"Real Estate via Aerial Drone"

Hi everybody, my name is Kevin Davis and I want to share with you a few examples of real estate video using an aerial drone.
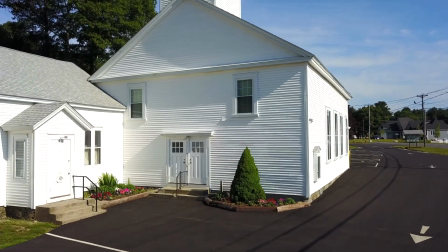[0:08]
This first example is a church, though that might not be obvious until we get up above the roof and see that there's a steeple on top of this thing.
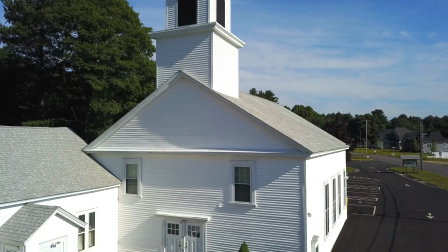[0:17]
I was originally asked to fly this and check out some of the roof flashing because there was some concern about wind damage.
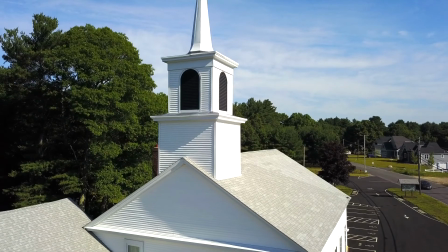[0:24]
As it turns out, there wasn't anything to be concerned about.
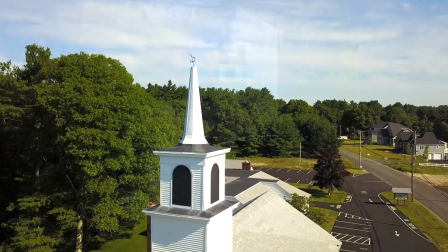[0:28]
But the drone was a useful tool for that because this would be expensive to do to get a bucket truck out there and inspect it from the top of a crane or a bucket.
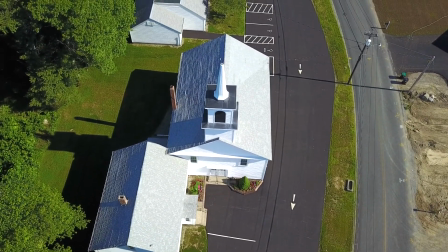[0:38]
I flew another church to inspect the weather vane on top of the steeple.
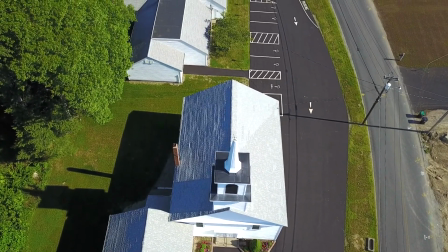[0:42]
That thing was bent clear in half, so both of those jobs were very useful to do with the drone, very practical.
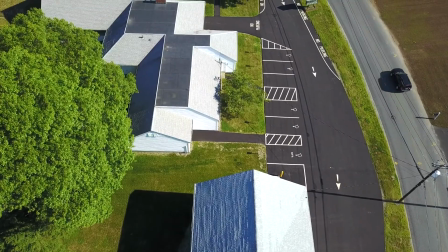[0:49]
I figured while I had the drone in the air, I'm going to do a fly over the property, sort of a site survey, simply because I can.
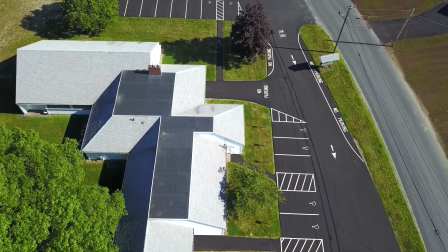[0:58]
They were particularly happy at this time because the paint on the pavement was brand new and, well, it looks real good.
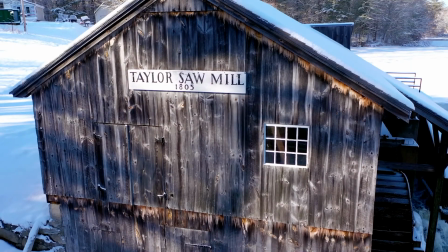[1:07]
This next example is a small mill, and this was a little bit difficult because it is a small building,
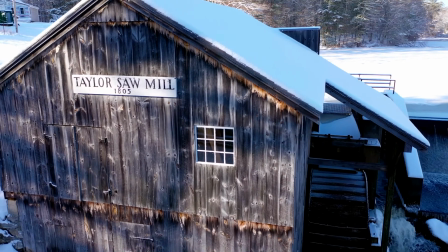[1:13]
and I'm rotating around it manually using the control sticks and changing the elevation.
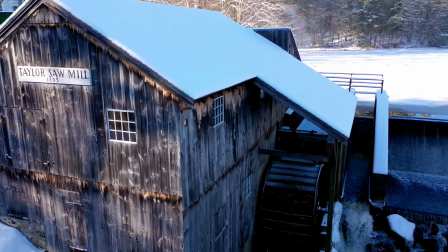[1:18]
It's just it's a little bit tighter space than you might think. And directly behind me there's a roadway, and I don't want to fly over the road if there's traffic coming by.
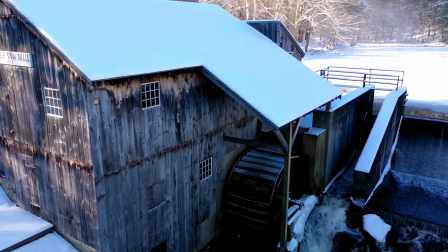[1:27]
But as we come around this corner, I want to drop down into this pocket next to the water wheel,
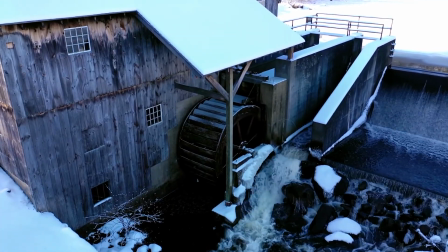[1:35]
doing camera movements and drone movements at the same time.
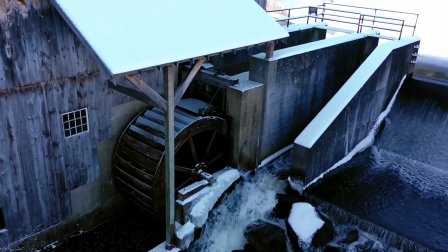[1:39]
And lastly, I was picking up some terrible color cast off on the snow on the roof because of the open sky and the blueness.
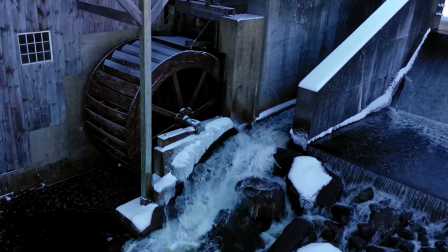[1:47]
I had to take that into Photoshop to get rid of the localized problems just on the snowy parts.
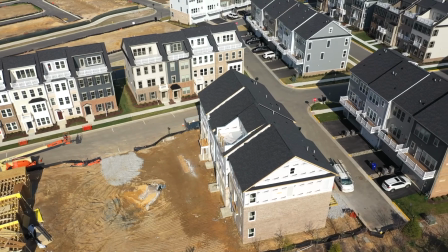[1:54]
This is a condo complex that's still under construction. You can see that dirt patch there where they're putting in a new building.
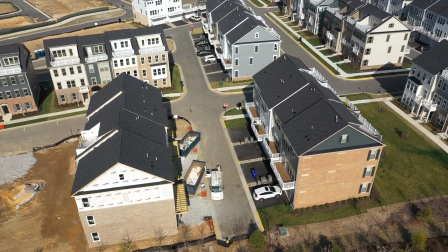[2:01]
There's some dumpsters and some framing.
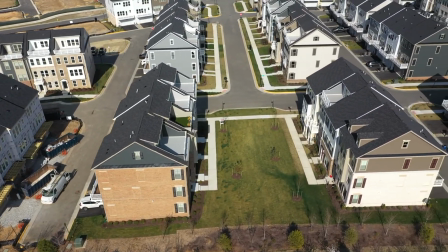[2:03]
Most of these units are not yet occupied, but as we go down a few rows, we start to see some cars, and there are some people who have moved in already.
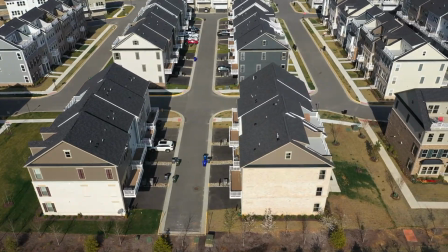[2:12]
So this is a very large installation with more to come.
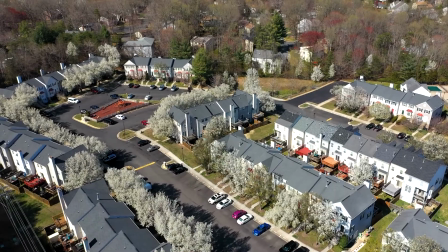[2:17]
This is a completely separate complex.
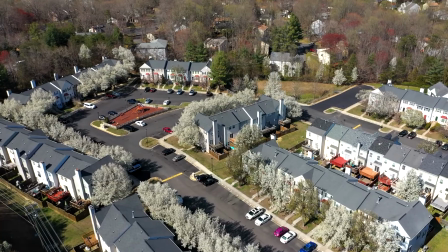[2:20]
This has been around for a long time, and you can tell by the height of the ornamental trees that it's been here a long time.
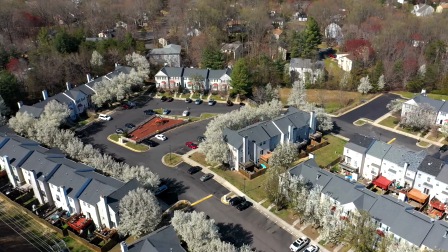[2:28]
Beautiful flowering trees, probably Callery pear or Bradford pear. Take your pick of which name you want to use.
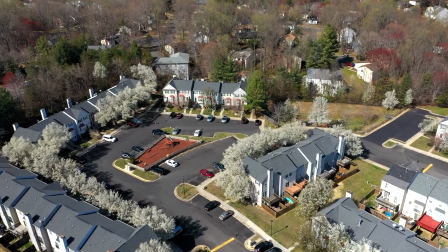[2:34]
There's a kid arriving on a bicycle over there. But that brings up an interesting point, that because this is a fully occupied place,
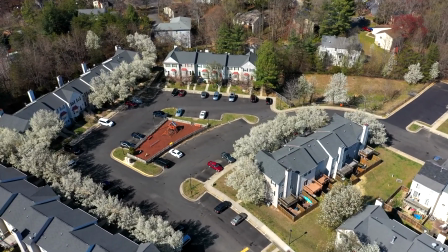[2:42]
I have to take greater care not to fly over pedestrians, not to fly over moving cars.
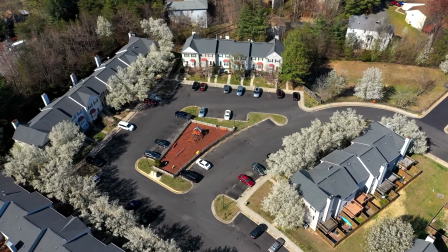[2:47]
It just so happens I got lucky. At this time of day, on this particular day, there was no movement except the one kid on the bicycle.
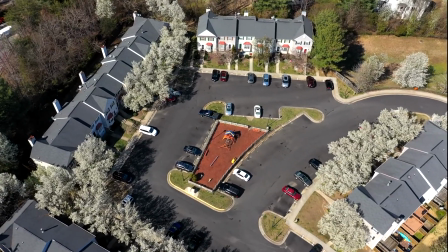[2:56]
And as I come over I don't know if you call this a cul-de-sac, but as I come over the center of it,
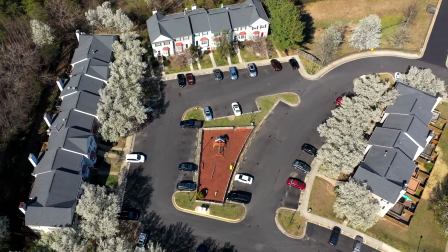[3:02]
where there's a playground, it just made sense to hover there and spin.
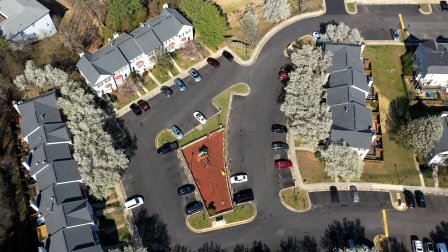[3:07]
Just for visual effect, I'm just intentionally spinning the drone around because it looks good.
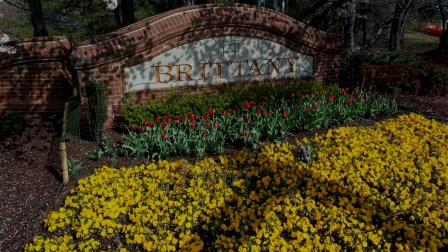[3:14]
The next example is just about the landscaping. It starts out with these flowers in the foreground and that elaborate sign in brick.
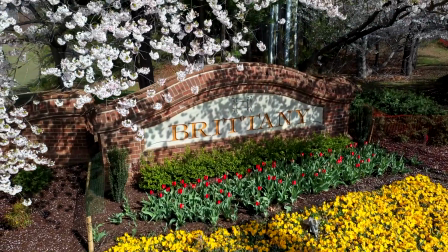[3:22]
But directly above it is this beautiful cherry tree. So I'm going to start with a rise in elevation.
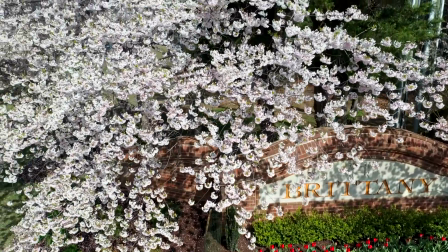[3:28]
I'm going to turn slightly to the left, tilt the camera down so we're looking down onto the canopy of flowers.
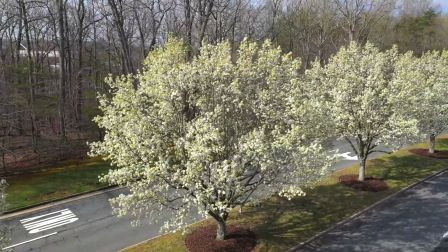[3:35]
A little bit tricky to do. Directly to the left of that, there are these Callery pear planted in the median strip.
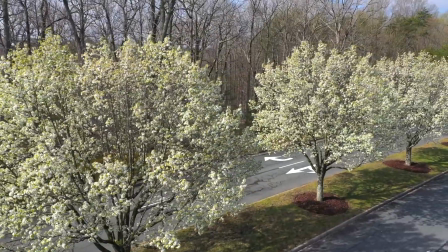[3:43]
And this was a much easier shot because they're planted all in a row.
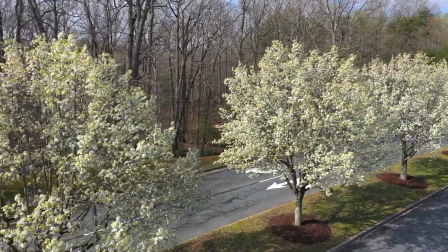[3:48]
So it just made sense to do a linear parallel flyby with the drone.
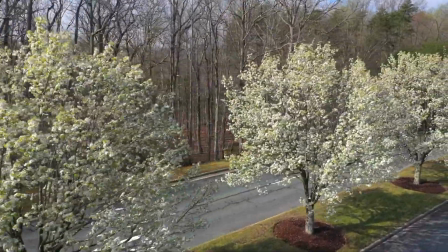[3:55]
And sometimes real estate is mostly about the landscaping.
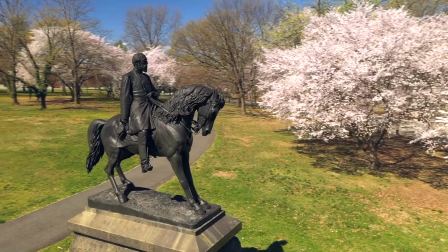[4:03]
This was just a personal trip to Philadelphia. Again, it's early springtime. I love early springtime.
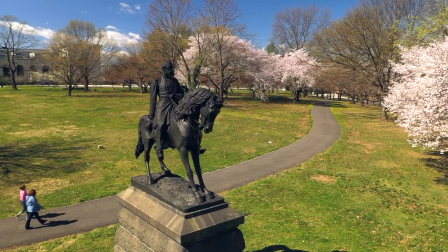[4:08]
And you see the cherry trees blooming in the background. Most of the trees have not leafed out yet.
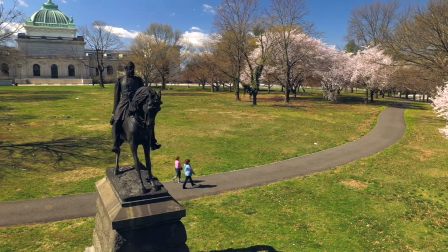[4:14]
The green of the leaves isn't there yet. I just decided to spin around this statue because I can.
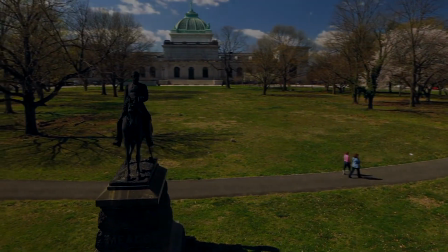[4:20]
And these two ladies walked by in the walking path. They completely unaware that I was flying there.
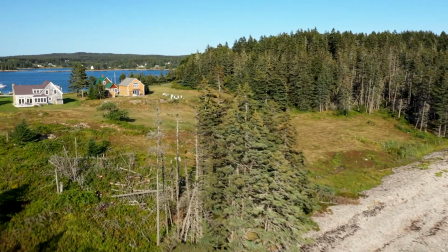[4:27]
This was a shot that I did for the folks who live in that charming little house. I'm going to skirt by this tree very carefully.
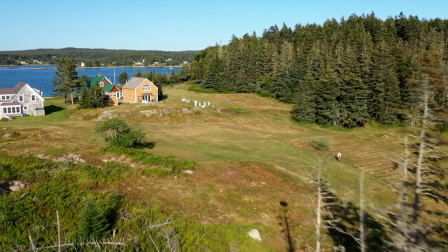[4:35]
Don't want to fly into the tree. But they asked me to do some photography of their home.
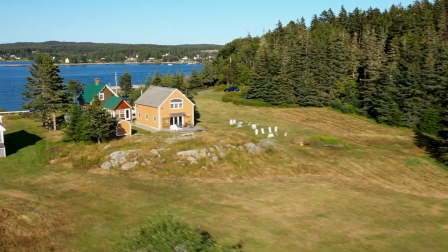[4:42]
And I figured, well, I got the drone in the air. I'm going to shoot some video too. Now here's a particularly interesting shot.
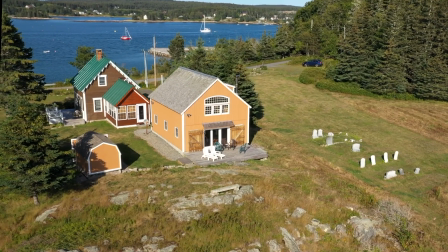[4:50]
Descending in elevation from higher to lower,
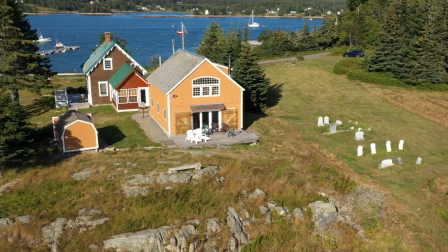[4:53]
at the same time turning the drone to the left and tilting the camera to keep it level. Very nice effect. I got lucky that that sailboat was moving in the background. This is a well-known location on the coast of Maine.
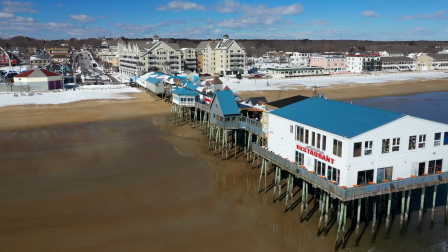[5:08]
This is Old Orchard Beach in winter. The pier extends out over the ocean.
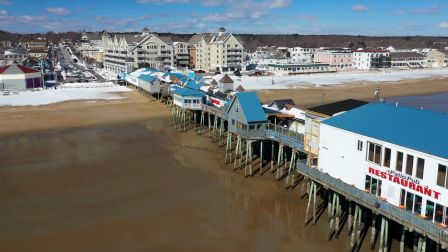[5:13]
It's got restaurants and shops. In summertime, it's a very busy location, but right now it's not.
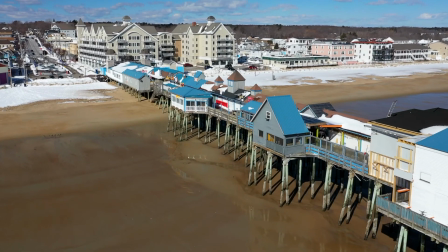[5:19]
So this was just convenient for me that there's not a ton of people on the beach.
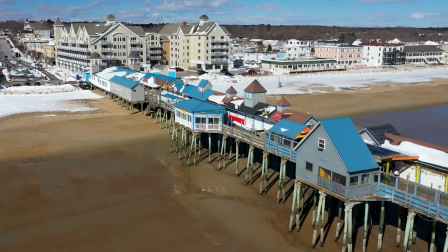[5:24]
I don't have to worry about flying over anybody. You can see there's nobody there.
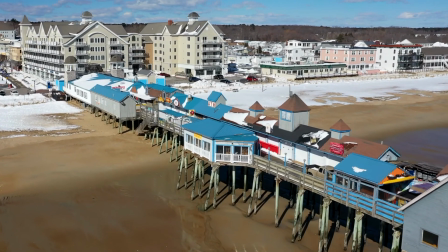[5:27]
And I'm just doing this is much like the tree shot before, that I'm just flying parallel,
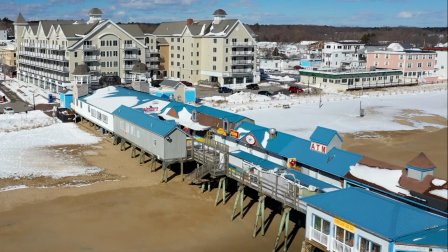[5:34]
straight, not particularly difficult shot until I get to I think this is a hotel at the end,
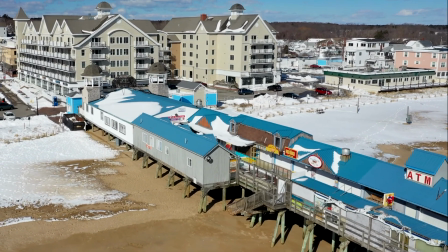[5:39]
but I'm not exactly sure.
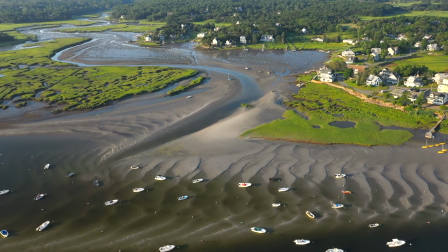[5:45]
This is more of an environmental shot over the salt marsh, and you see these boats are kind of stranded on the sand because it's low tide.
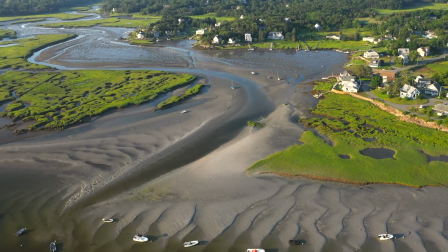[5:54]
At high tide, they'd be floating, but because it's low tide, they're all kind of stuck there.
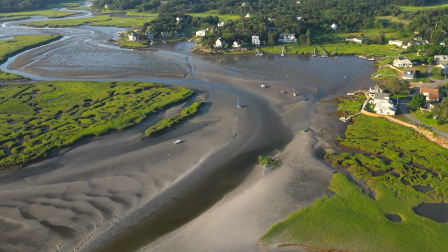[5:59]
And it's just really beautiful out on the northeast coast of Massachusetts.
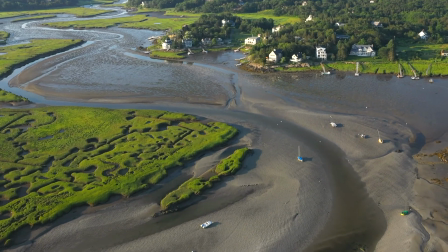[6:04]
Early in the morning, you see the warm morning sun is raking across those grasses, turning them to that vibrant, rich, yellow-green color.
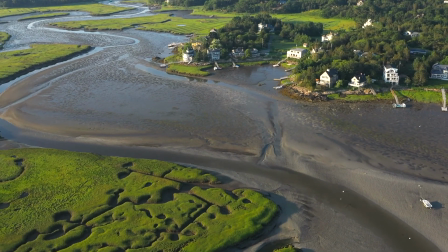[6:13]
The river stretches into the distance. It was just pretty. I'm just doing this for the fun of it.
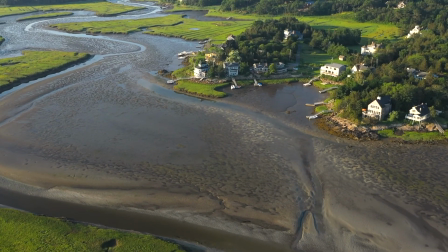[6:20]
Not here to photograph anybody's property, so I'm staying fairly high in the sky.
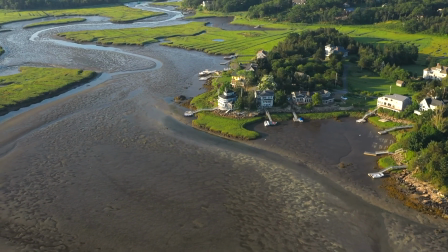[6:25]
I used a little bit of digital zoom here to get in a little bit more magnification on the community that lives here.
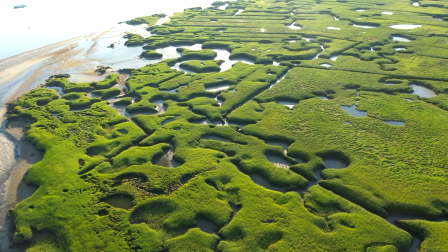[6:33]
And this is right next to there. It's the same location. It looks like a jigsaw puzzle with all these little holes and pockets through the grasses.
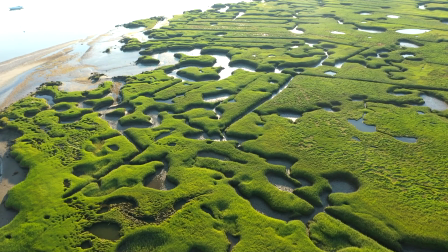[6:42]
It's a very slow crawl. This is about as slow as I can fly and still be moving forward.
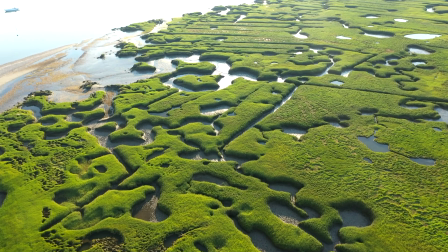[6:48]
I thought it was too slow. I was going to speed it up. But you see there's a few seagulls in there, and if I sped it up, they'd look like jet aircraft.
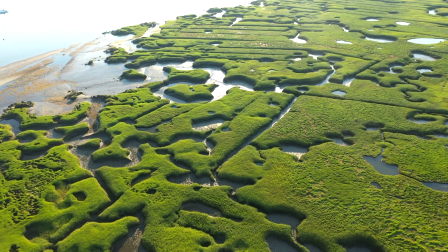[6:55]
So just a slow crawl. Well, that's all I have today. Thanks for watching.
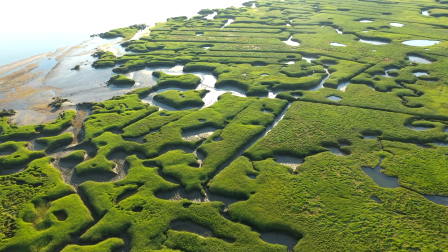[7:00]
I'll see you next time.